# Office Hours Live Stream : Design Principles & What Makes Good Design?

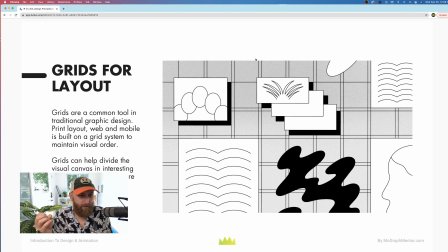So first things first, when we're talking about graphic design, let's talk about grids, right? Grids are, I swear by grids, especially for a lot of stuff. And if you're doing a lot of 2D stuff, I think grids are super important.
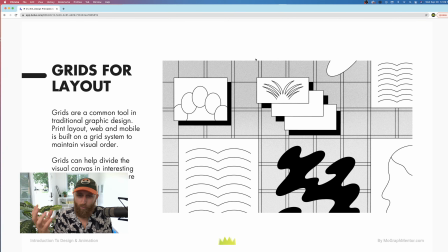They're absolutely fundamental in things like print and web, right? Where everything totally needs to be on a grid. And for a lot of our work too, especially that 2D design work, grids are incredibly important. So if you feel like you're struggling with your design work and you're in that 2D realm and you're not using grids,
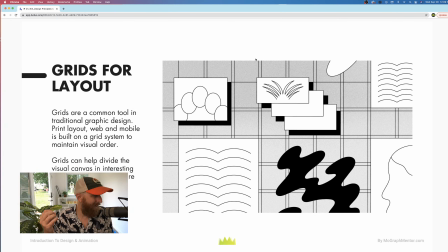maybe that's an easy way to improve the craft.
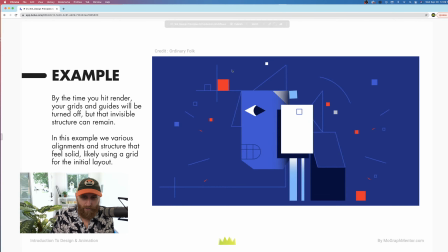The great thing about grids, and here's just an example of an image where if we were to really kind of draw lines over the top, you would start to find the alignment, right? And that design principle of alignment is to create a real structure to your image, right?
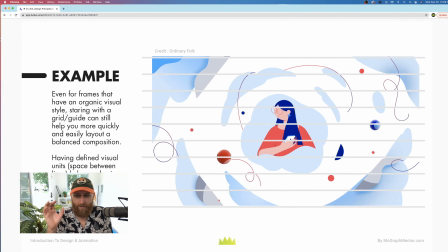And grids are a great shortcut for helping you get there. And even if something's a little bit more organic, I still think having grids early in your design process can be really helpful, just to help you think about proportion, right? To think about visual units, to think about scale and size.
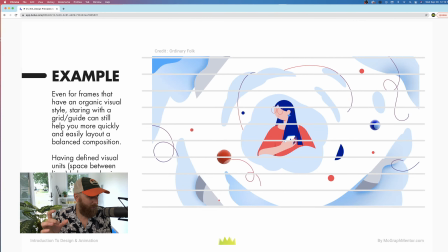Anytime we're designing something and we go to a blank page, right? There's no scale. There's no scale established. Us as the designer, as the artist, we're going to establish scale.
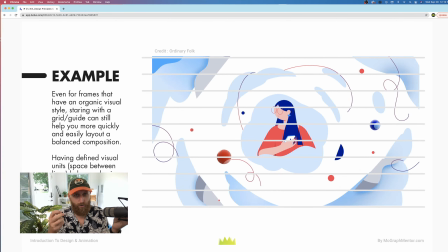And that could be anything, right? So we are basically deciding what a large unit and a small unit is within a composition, within a frame. And grids help you create kind of a logical structure for that.
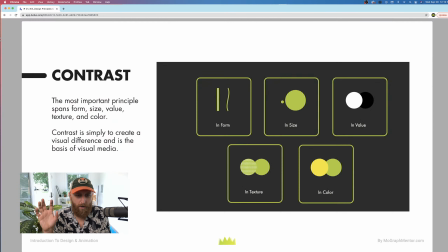So I'm a big believer in grids for certain kinds of work. Let's talk about design principles. First and foremost among them, contrast.
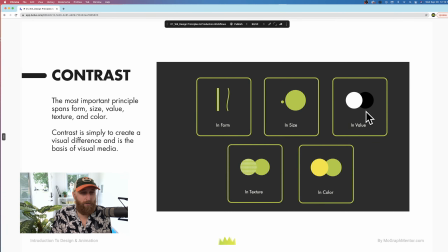But contrast, it doesn't just mean values, right? It certainly does mean values, but it can also mean forms, right? It can mean size, contrast in size, contrast in texture, things that are tactile against things that are not,
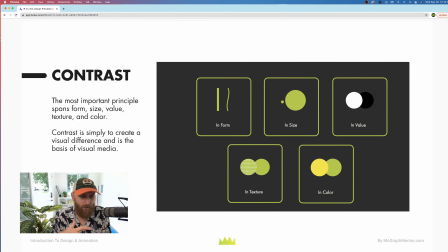contrast in color as well, right? So contrast simply means visual differences, and we're designing for other human beings, and the human eye is kind of it's been said, a contrast or an edge detection device. And so, eyeballs are looking for contrast,
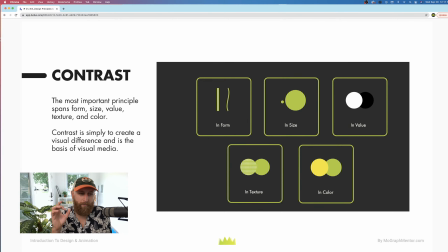so it makes it probably the most fundamental design principle to start with, and something to really take seriously, right? Like, if the work isn't that good, a great first question to ask is like, is there enough contrast? And contrast helps you with other design principles as well, like emphasis.
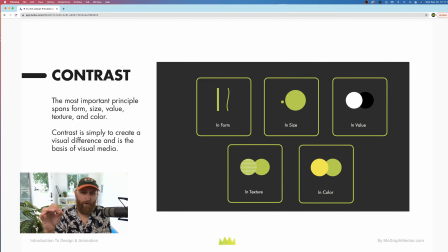If something is extremely contrasted, our eye is going to go right to it, and we're hitting on that idea of emphasis, right?
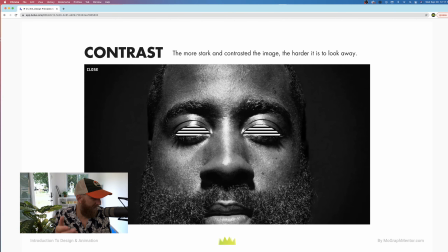So like a nice example here, credit to Royale for a really interesting looking image here. The more stark and contrasted the image, the harder it is to look away. So there's like a great range of values here. And value structure is another really important thing for designers and visual artists to understand, right?
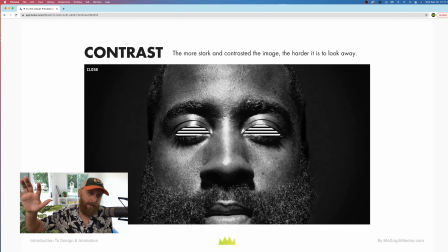That like everything we look at is actually just values. Color is basically just like a top coat over values, right? Because there are people who can't even perceive color. Like, you can be colorblind, but you're still going to see the world. You're going to see it in shades of white to black, right? And all the grays in between.
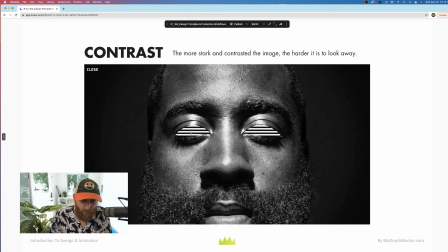So having a really strong value structure where like this is 100% white, and there's parts of this image that appear to go to about 100% black. So it's like a 0 to 100 contrast in terms of the value structure of this image,
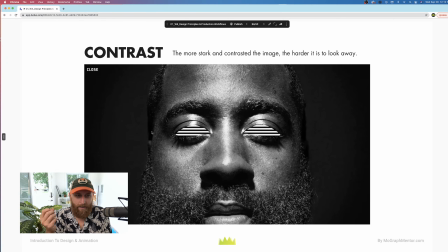and the photography and everything's really, really interesting, but the contrast makes it really effective, right?
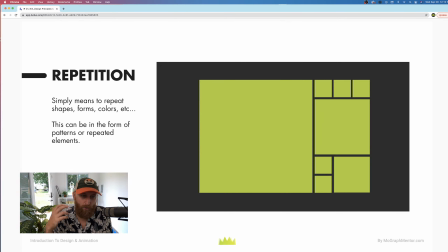So repetition simply means to repeat shapes, forms, colors, kind of a simple one. But I actually think that a lot of people might sleep on this idea, especially in the context of patterns, right? Graphic designers love patterns.
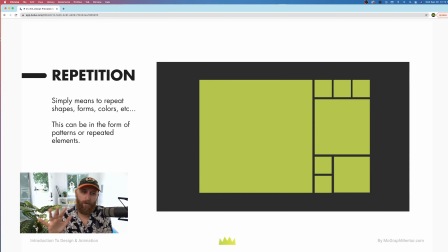And if you really look at a lot of great graphic design portfolios, patterns can be a really big part of it. And especially for us as motion designers, it's important to use that, right?